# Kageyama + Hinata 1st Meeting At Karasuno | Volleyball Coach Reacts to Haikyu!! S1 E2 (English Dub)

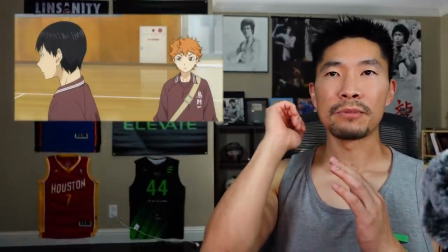(12:37)
Simple, well-kept, you know, clean-cut,
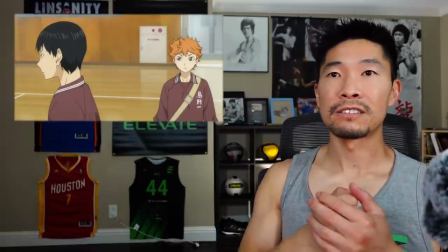(12:41)
black, serious, somber, predictable.
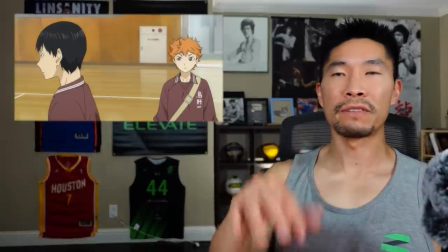(12:46)
You know, that's definitely more reflective of Kageyama's personality.
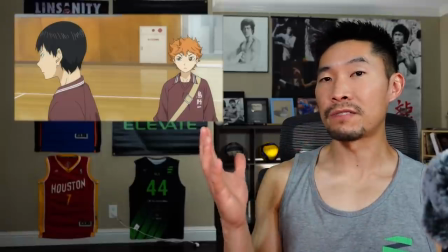(12:51)
So I'm not surprised if the hair is supposed to reflect the personalities,
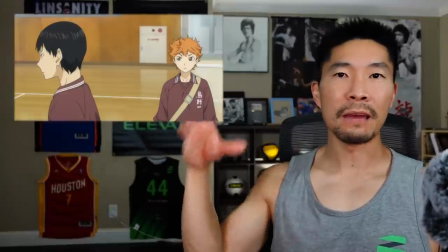(12:55)
because I know Tanaka being bald is supposed to represent kind of that bad boy mentality, like he's associated with the Yakuza.
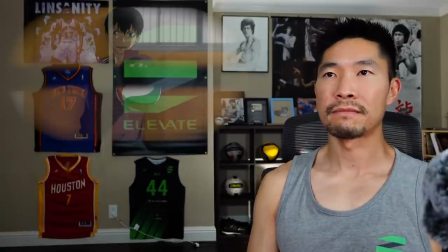(13:06)
It is nice turning the music louder too, because get to enjoy the music.
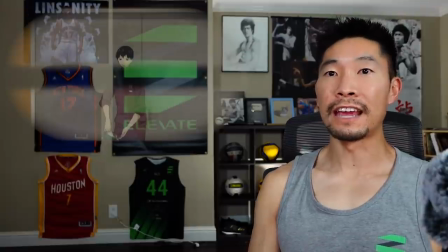(13:18)
I forgot what happens here. Is he just gonna hit a clean ace, or is this where the hit toupee comes off?
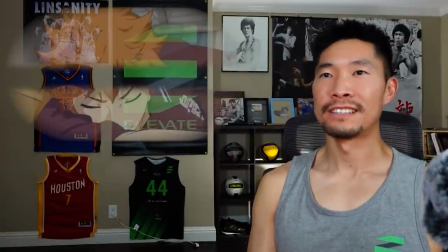(13:27)
Oh, that's a great animation. Let's watch that jump serve again.
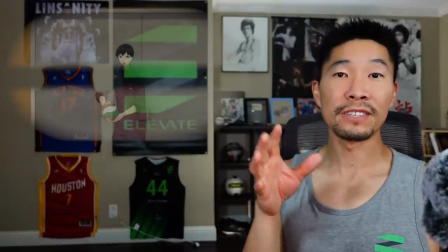(13:34)
This is before I started following the suggestion where you guys said
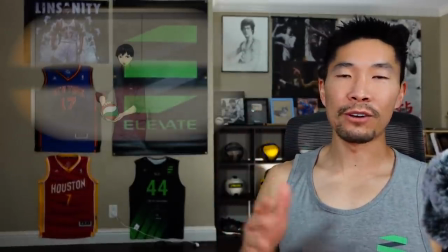(13:38)
anytime I should pause the anime or to rewind things if I want to see things again.
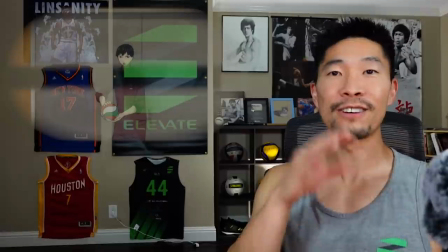(13:43)
So really grateful for that suggestion, because I get to enjoy now another time this amazing jump serve animation here.
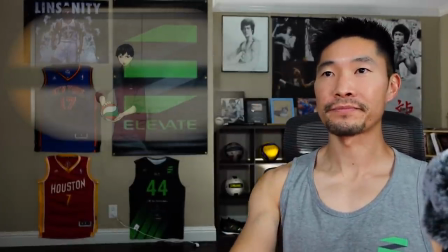(13:50)
Get ready. Frame by frame, let's look at this form.
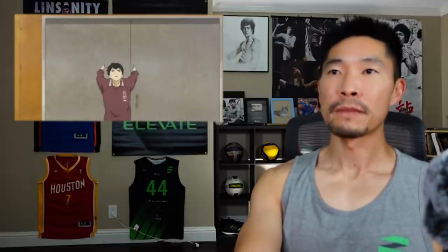(13:58)
So one thing that Kageyama is doing really well here, he's actually tossing with his right arm.
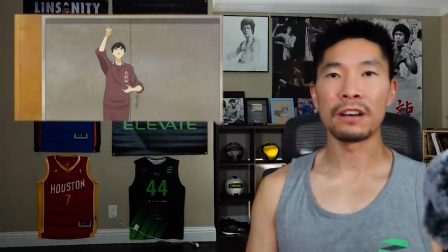(14:06)
I noticed that a lot of the Japanese national team members toss with their left arm, which is actually not as common. Most people who jump serve will toss with their hitting arm. So I'm curious why the Japanese teach it with the left arm here.
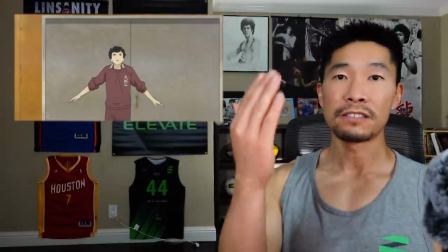(14:20)
So once you toss, you want to take a step right away,
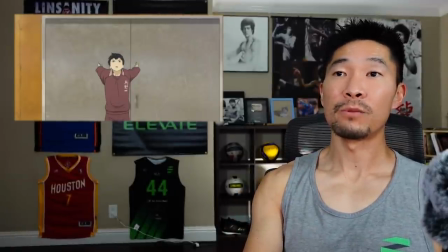(14:23)
and then as you take your second step, you want to bring your arms all the way back, and this is called your penultimate step.
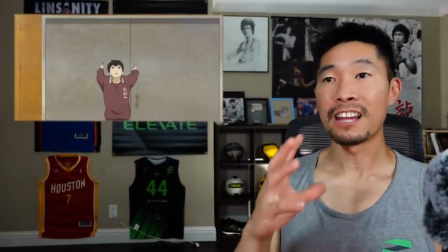(14:29)
This is where you generate most of your jumping height and power, is on that second to last step with your arms back.
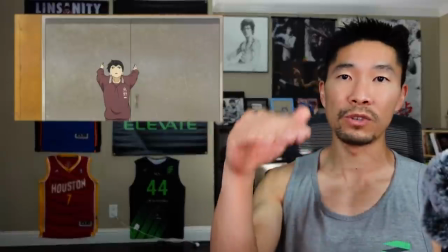(14:38)
Slight dip in the body. You don't want to squat into it. You want to just lower slightly naturally.
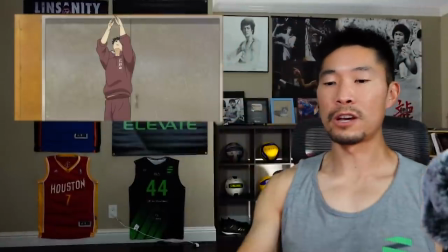(14:43)
You see how he brings his arms up together, and then he pulls his elbow back to load, and he also opens up his body.
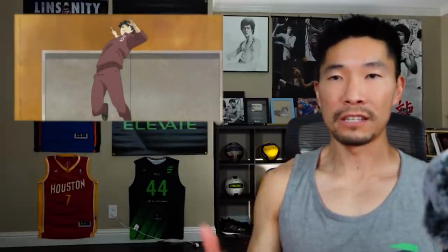(14:51)
You see how his chest and his hips are now turning to the right.
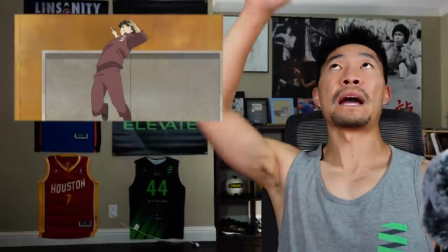(14:55)
A lot of people make the mistake of trying to generate power when they're jump serving with their lower back by arching.
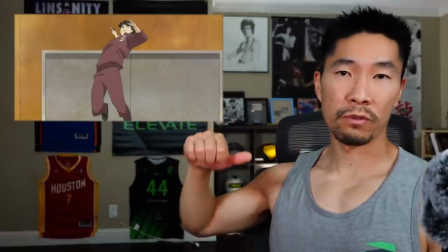(15:01)
You actually just want to generate with more torque, rotational power.
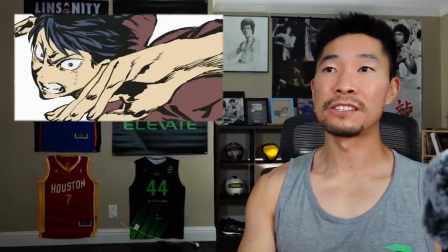(15:09)
Now, this scene is a little exaggerated. I mean, this, first of all, this is just beautifully animated.
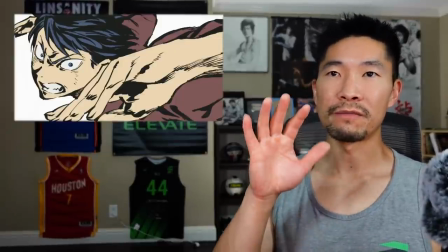(15:16)
It reminds me so much of the Asian style comic books,
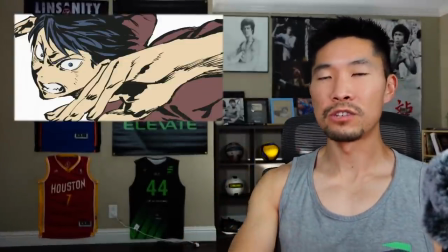(15:20)
where you just got these aggressive brush strokes to communicate so much emotion, strength, power, movement.
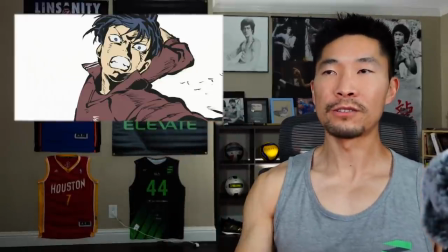(15:28)
So it's a little exaggerated. So here, he's kind of over-rotating. So this is not as realistic, but I think it's very well done.
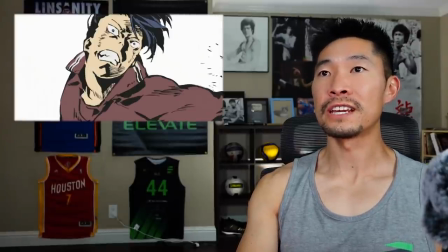(15:37)
You see even here that those facial expressions are changing. Actually, it looks like his eyes and mouth are the same,
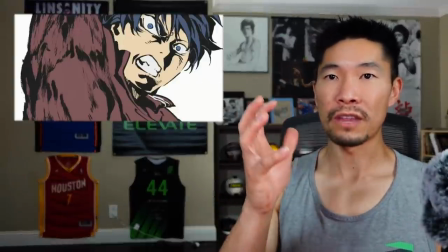(15:44)
but his face and the hair are moving to kind of show that he's just putting his whole body into the serve here.
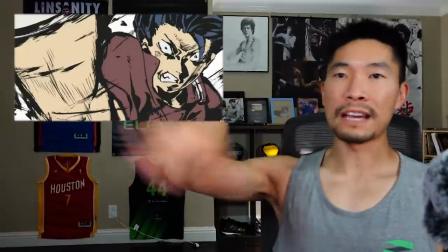(15:51)
And on top of that, we got the aura, these black streaks going in circles around the contact of the ball.
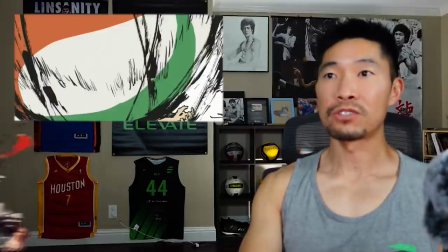(16:00)
This definitely reminds me of Street Fighter 4.
Perfect!
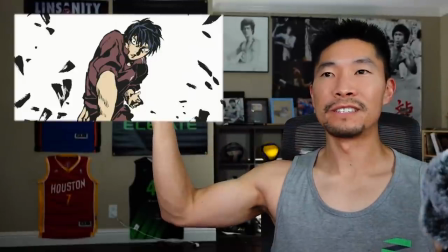(16:04)
And those impact, those black impact, I don't know if it's dust or just impact shapes coming off the ball there.
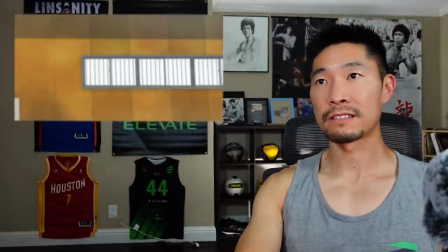(16:12)
And really good job finishing by following through with his wrist. And Hinata barely escaping with his life.
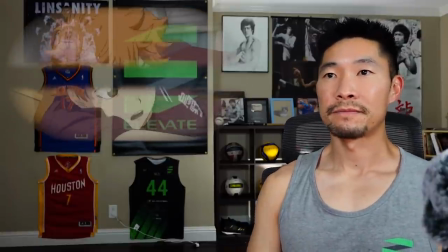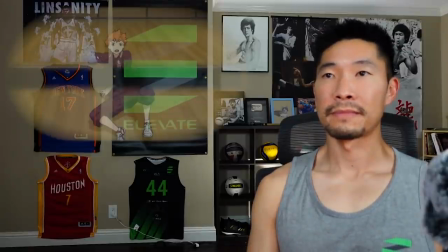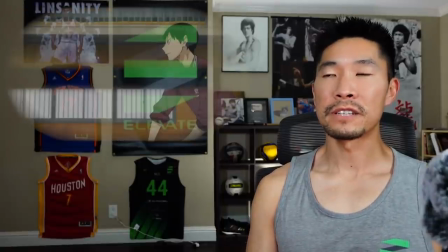(16:32)
Yeah, jump serving is definitely more common in the men's game.
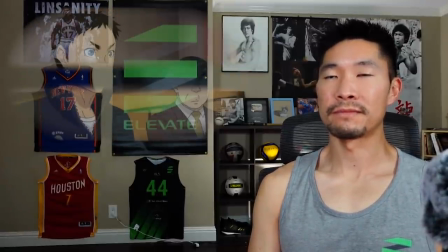(16:38)
Oh, he's ready in his ready position.
Now cut it out.
See, the new recruits have no respect for their captain.